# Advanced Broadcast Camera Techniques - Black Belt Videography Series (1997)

A good video director, editor, whatever, will make a story so you get caught up in it that you do not notice the cuts, that you do not notice the different camera techniques and all that kind of stuff. So, and that's good. They're doing their job. But you have to remove yourself from watching the story and just watch the different techniques.
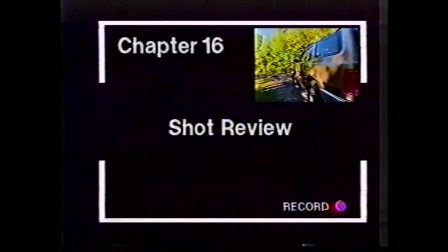(22:01)
When you do that with a pen and a notepad, you're going to notice so many different techniques that you're going to be able to incorporate into your own work.
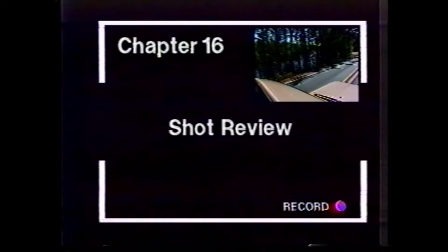(22:11)
Now that we know the right way to watch TV, let's review the different shots we've seen.
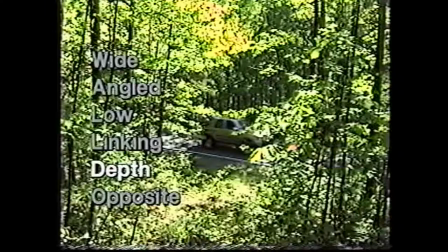(22:16)
We have the opposite shot from the back of the car, the angled reflection shot in the windshield,
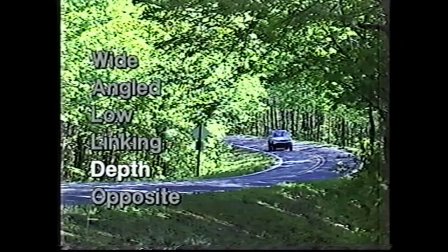(22:24)
the depth shot through the trees, the angled shot from the side, which is also low, depth shot from the distance,
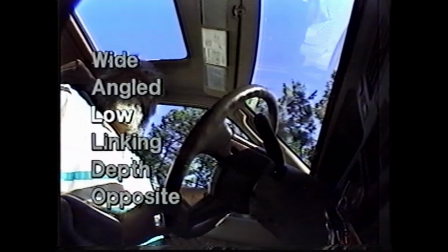(22:32)
wide reflection shot in the mirror, low shot on Joe,
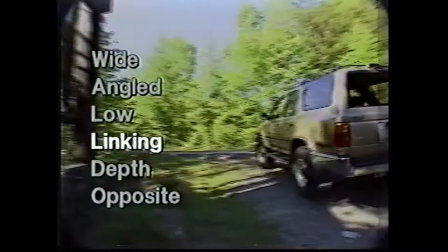(22:37)
point of view shot from the front of the truck, linking shot from the truck to the sign,
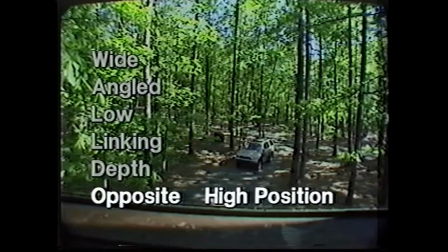(22:43)
very low shot of the truck, opposite high position from the cabin,
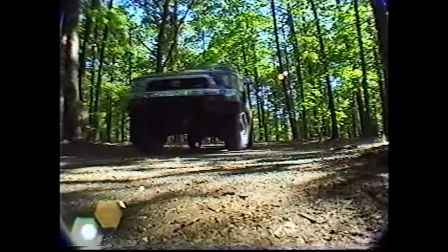(22:49)
depth shot as the truck goes by to the cabin.
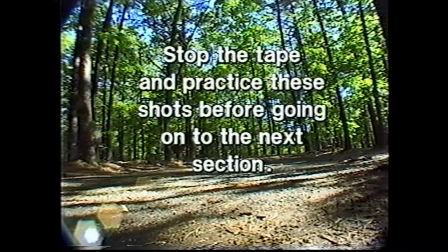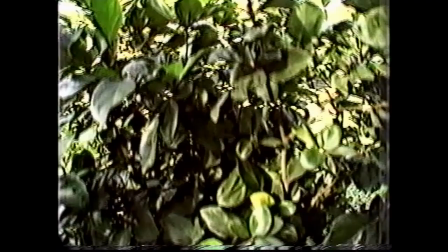(23:00)
Whenever you can, you should try to incorporate the pedestal shot into your video work.
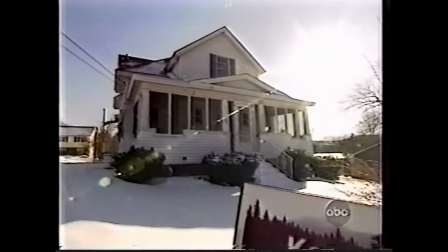(23:05)
Broadcast professionals use this all the time, simply holding the camera, usually at wide, and going up, or in this case, going down.
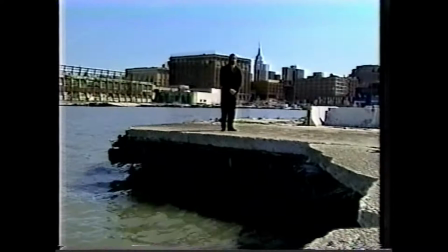(23:13)
It also can be used as a linking shot. This is used all the time in broadcast television, and you should be using it on your jobs.
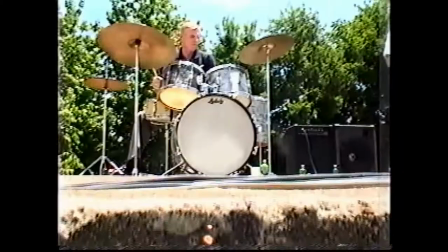(23:21)
Using pedestal shots is a sign of a true pro.
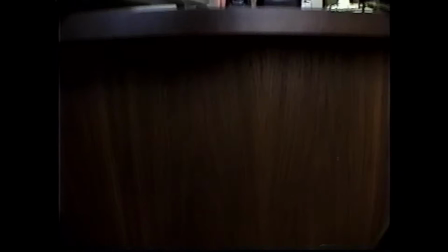(23:24)
Most pedestal shots go from position 1 to 3 or 4, or 3 or 4 down to 1.
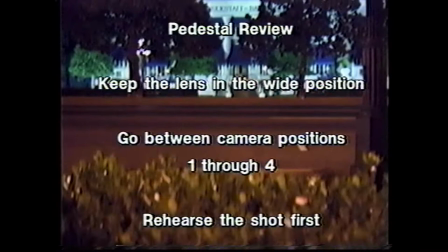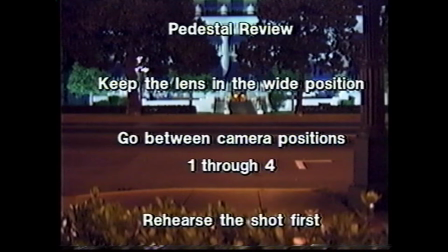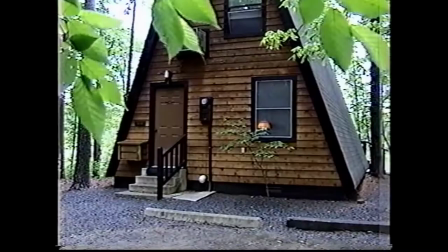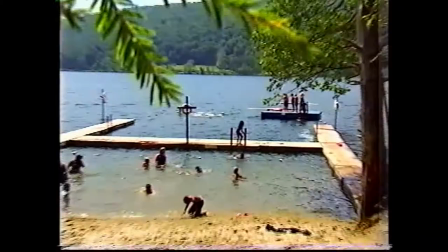(23:49)
One secret of the broadcast professionals is leaves.
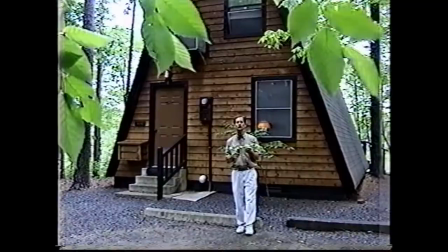(23:53)
They use leaves and trees and different things for foreground because it adds the depth of field to the shot.
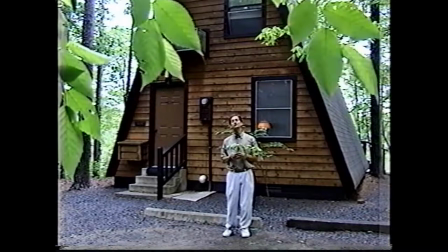(23:59)
Now, the big secret is that they don't always use something that's naturally around them. Like this. We're using something like this in front of the camera now to give us that frame.
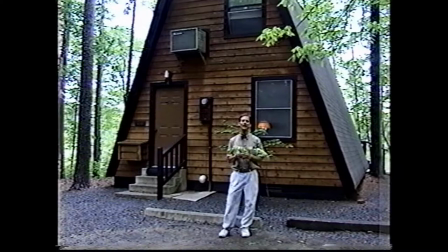(24:08)
As a matter of fact, Joe can pull it away right now, or he could put it back. Instant framing.
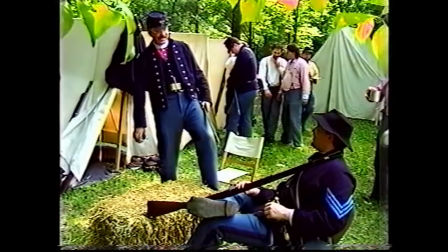(24:13)
You see, before and after can make a big difference in many shots.
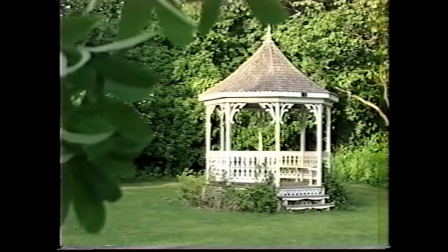(24:16)
I recommend if you're in an area where you have to add framing to look around and see if there's something like this.
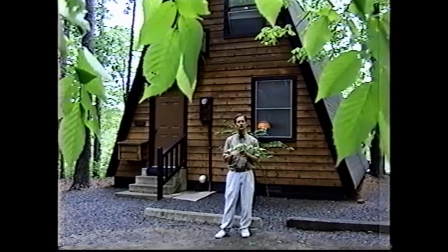(24:23)
I also recommend going to a store that sells fake plants and flowers and grabbing a few of these things to keep in your car in that situation when you need that instant depth,
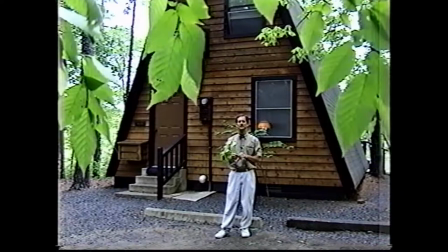(24:31)
when you want to frame the shot and add a lot of perspective.
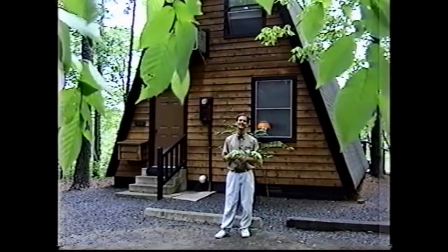(24:36)
Either that or go off to a place that has a few plants around, take a branch off a tree, and add instant framing.
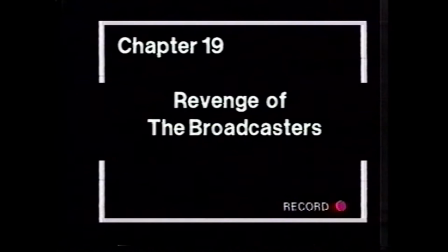An interesting thing happened back in the mid-1980s. The independent small videographer that didn't have a big budget was finally able to get big budget techniques using things like the video toaster and the AVE5, MX50, MX1 mixers. When these mixers came along and special effects devices, they allowed the small guy to do what the big guy was doing. The big guys, though, had one over on the small guys, because as soon as all the little guys were able to start doing those big guy kind of effects, the big guys stopped using those effects. As a matter of fact, if you watch television now, they're going back to all the effects that were the basics of the industry from the film days way back when.
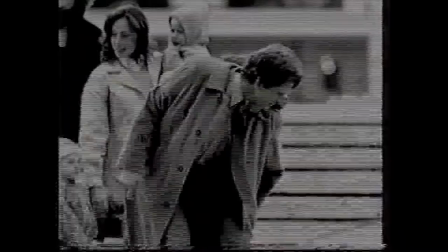(25:30)
Those are basic dissolves, fade to black. They're even using a lot of titles now that are simply white letters on a black background. So this is why good advanced camera technique is more important than ever, because good advanced camera technique does not go out of style.